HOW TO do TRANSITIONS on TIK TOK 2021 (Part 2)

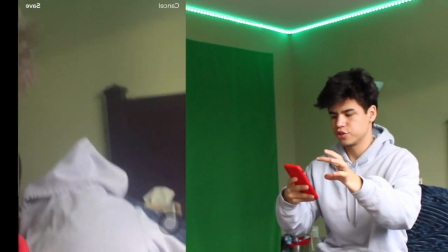[4:09]
So that's my last frame. So I basically have to mimic that. See so how there's so much green space on the top, but the purple hoodie is only taking up like the bottom half.
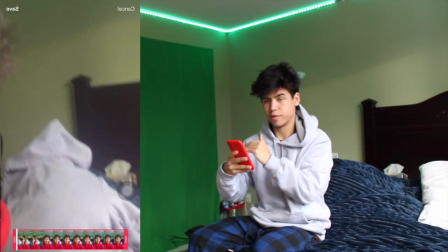[4:17]
So I basically have to mimic that. Bottom half and kind of on the right side of my screen. And so when I start, I want that blurry motion, right?
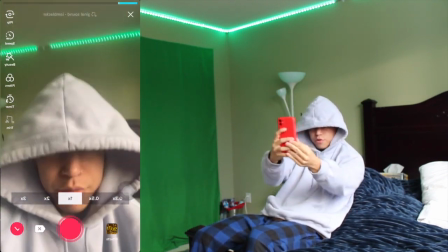[4:24]
So I'm gonna go like that, or I could zoom it, but I prefer going like this, just so I can have more control.
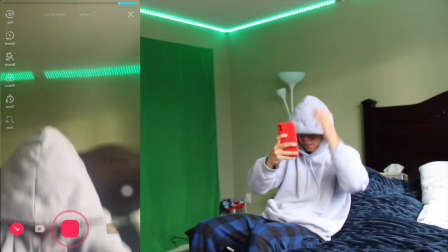[4:28]
And I'm gonna mimic that last frame.
Cute, but he could dress, he's to protect for me.
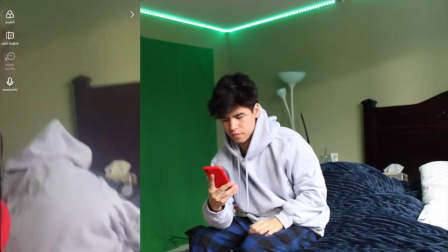[4:34] He gonna go dummy for me. He ain't that cute, but he could dress, he's to protect for me.
So that's basically all you have to do for that transition. I'm really nailing these today, if I do say so myself. Another one I'll show you guys is like the head cut off. So when you go like that and then the head disappears. So the first part you go like this and you put your head down, and then the second frame will start. Basically you have to take off your hoodie, prop it up with like a pillow or something, and then kind of mimic your head going down with, my hair's black, so I'll probably use like a black shirt or something and just kind of show my head going off. And yeah, that's basically what you would do.
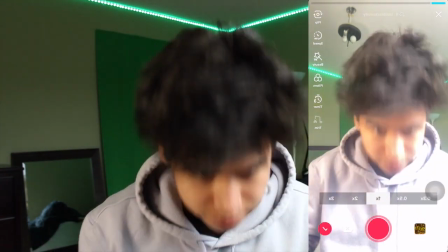[5:05]
Okay, so let's start this off.
He gonna go dummy for me.
So we check the last frame, and my head is kind of up there.
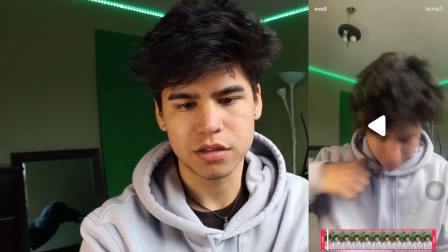[5:14]
We can work with it, but it would have been nicer if my head was a little lower. Let's work with that because I don't feel like redoing it.
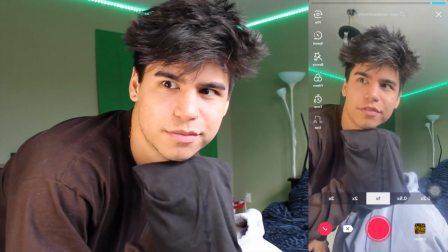[5:19]
So you're gonna want to prop it up with like a pillow, and I'm gonna use my underwear for my hair because I can't find anything else.
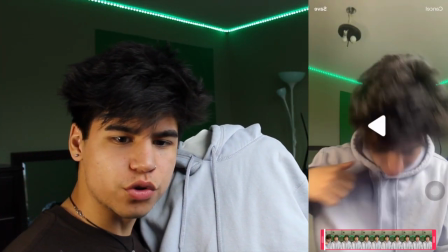[5:26]
The hoodie took up like middle screen. See how my shoulder is at the corner of my mirror? So let's mimic this.
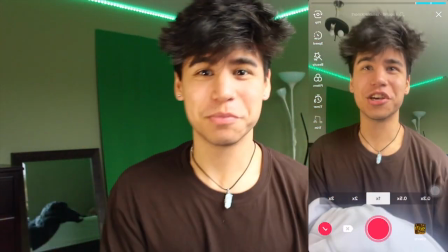[5:35]
Yo, that was so bad, but do you guys get like the prospects of it? Not good, but that's how you do it.
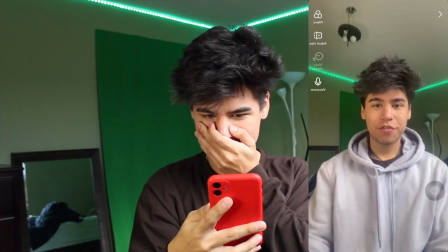[5:40]
Okay, let's watch this.
He gonna go dummy for me. Ay, he ain't that cute, but he could dress.
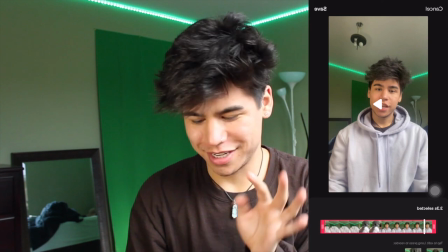[5:45]
Okay, let's see if we can fix it in editing. Don't do this.
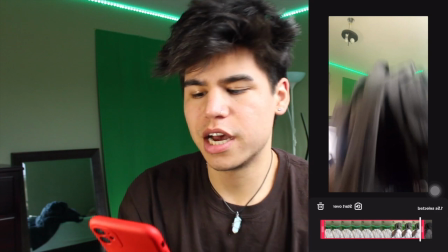[5:48]
This is not real transitioning, but if you're just doing a quick transition, so let's cut it where it's like blurry and you can't see my Calvin Klein because my hair was a bit up.
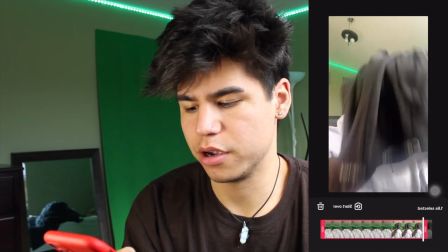[5:55]
It wasn't full screen in the last clip. It was like up there.
He ain't that cute.
So let's compare these last two.
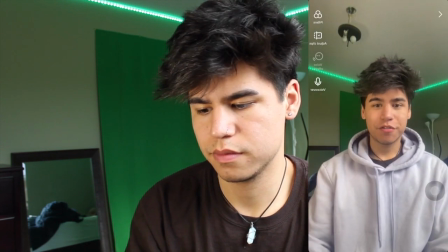[6:02]
So you can kind of flow better.
He gonna go dummy for me. Ay, he ain't that cute, but he could dress.
You get the process, right? Y'all get the process? So do that. Do that, but better. So now I'm gonna do the hat throw one.
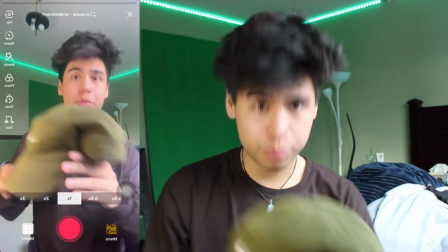[6:13]
You can do this with a sweater too. It's like where you throw the hat and then you pop up with the hat. So let's try that.
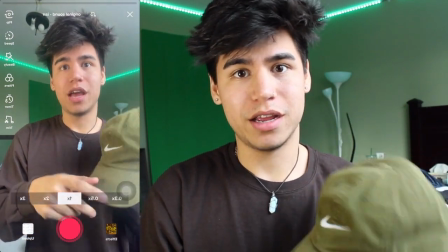[6:18]
Basically in the first clip, what you do is you go in the background somewhere and you throw the hat. You want the hat to be in the last frame, somewhere like here so that I can pop up.
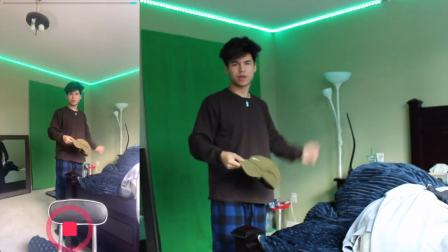[6:26] He gonna go dummy for me. Ay.
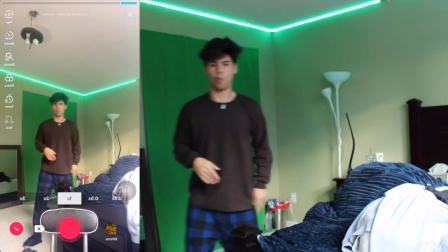[6:32] He gonna go dummy for me. Ay. He gonna go dummy for me.
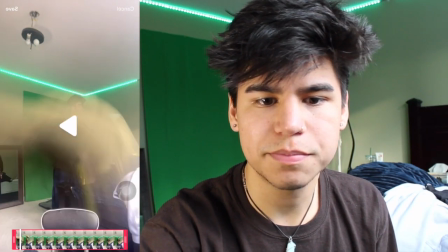[6:37] Ay.
Okay, that was good. It needs to be cut a little more. It needs to be cut like right there.
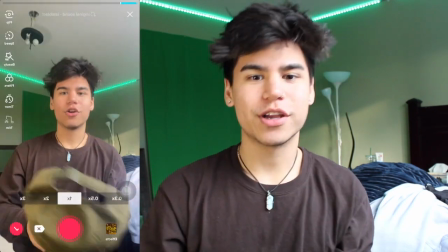[6:41]
So I might just cheat for this video and cut it just for the sake of it. Okay, so the last frame my hat was like here and it was blurry.
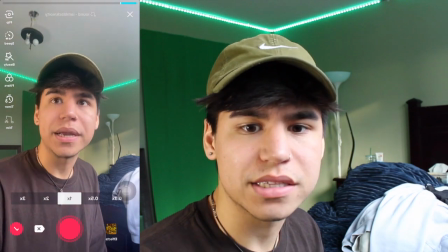[6:47]
I'm gonna put the hat on and do something like that so it looks like it like picked up on my head.
He ain't that cute, but he could dress.
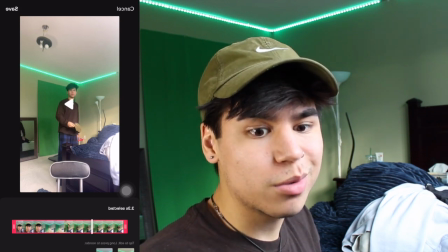[6:54]
Okay, so it's not that bad, but if we edit it, it could be better. So I'm gonna cheat and edit that quickly.
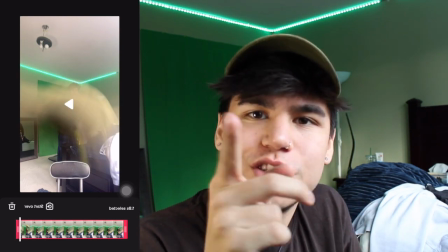[7:01]
This part of the hat should have been on this side. These are things you guys gotta keep intact when you learn how to do transition.
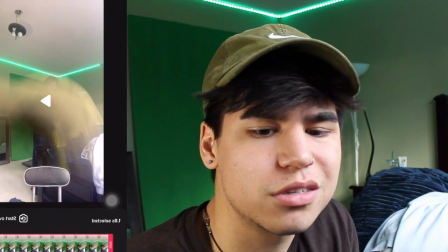[7:07]
Or not when you learn. This is when you do more like professional transition. Professional. What am I talking about? This is TikTok.
Dummy for me. Ay, he ain't that cute, but he could dress.
Okay, so last one I'm gonna show you guys is doing like, doing this basically.
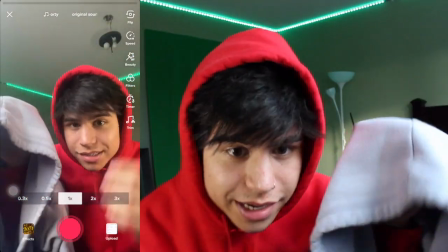[7:18]
So you start this one off with your two hoodies like this. I guess I'm gonna be up and this purple one is gonna be down like that.
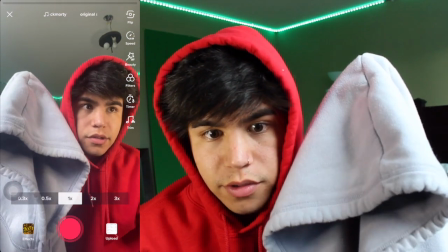[7:25]
And so I am gonna move my head down and this is gonna move upwards. And I'm gonna cut it like in the middle where they're both blurry and they're both crossing each other.
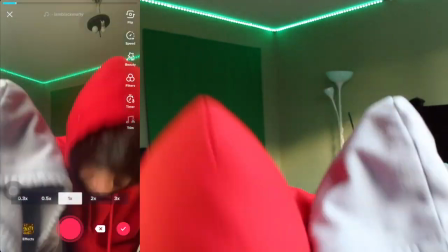[7:34] He gonna go dummy for me.
Okay, now switch sweaters.
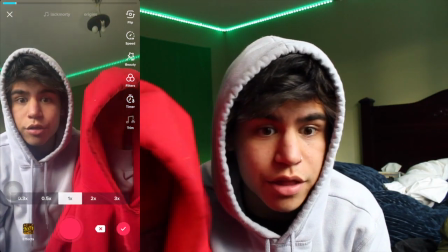[7:38]
Okay, so now in this second clip, the purple is going up and the red is going down. So they were kind of like this.
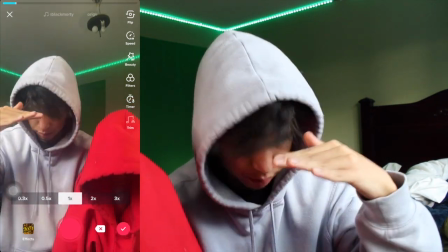[7:44]
So when it starts, we're gonna cut it in the middle again. So it's blurry. So we're gonna start point 1, point 2.
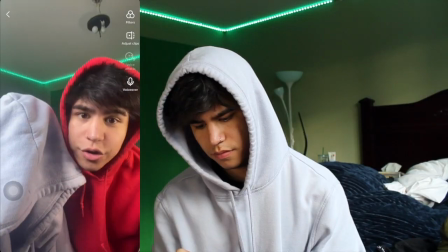[7:50] He ain't that cute, but he could dress. He gonna go dummy for me. Ay, he ain't that cute, but he could.
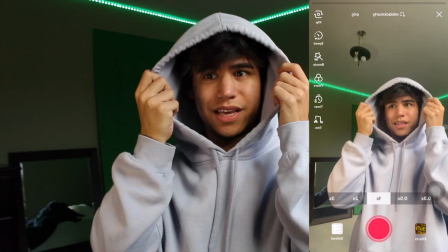[7:56]
So that's how you do it. Okay, last one for today is the hoodie closed like that. You're gonna wanna do that exact motion and cut it when you're like this.
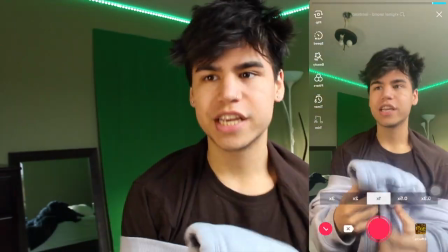[8:04] He gonna go dummy for me. Ay.
You're gonna keep the sweater like on your arms because you went like this, right?
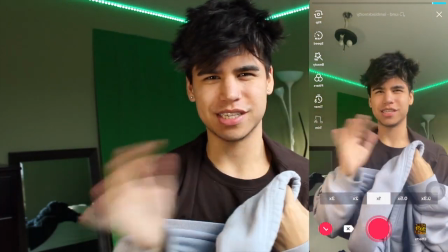[8:11]
So you had these color arms, so you don't wanna change that so that it's like a smooth transition. So start again.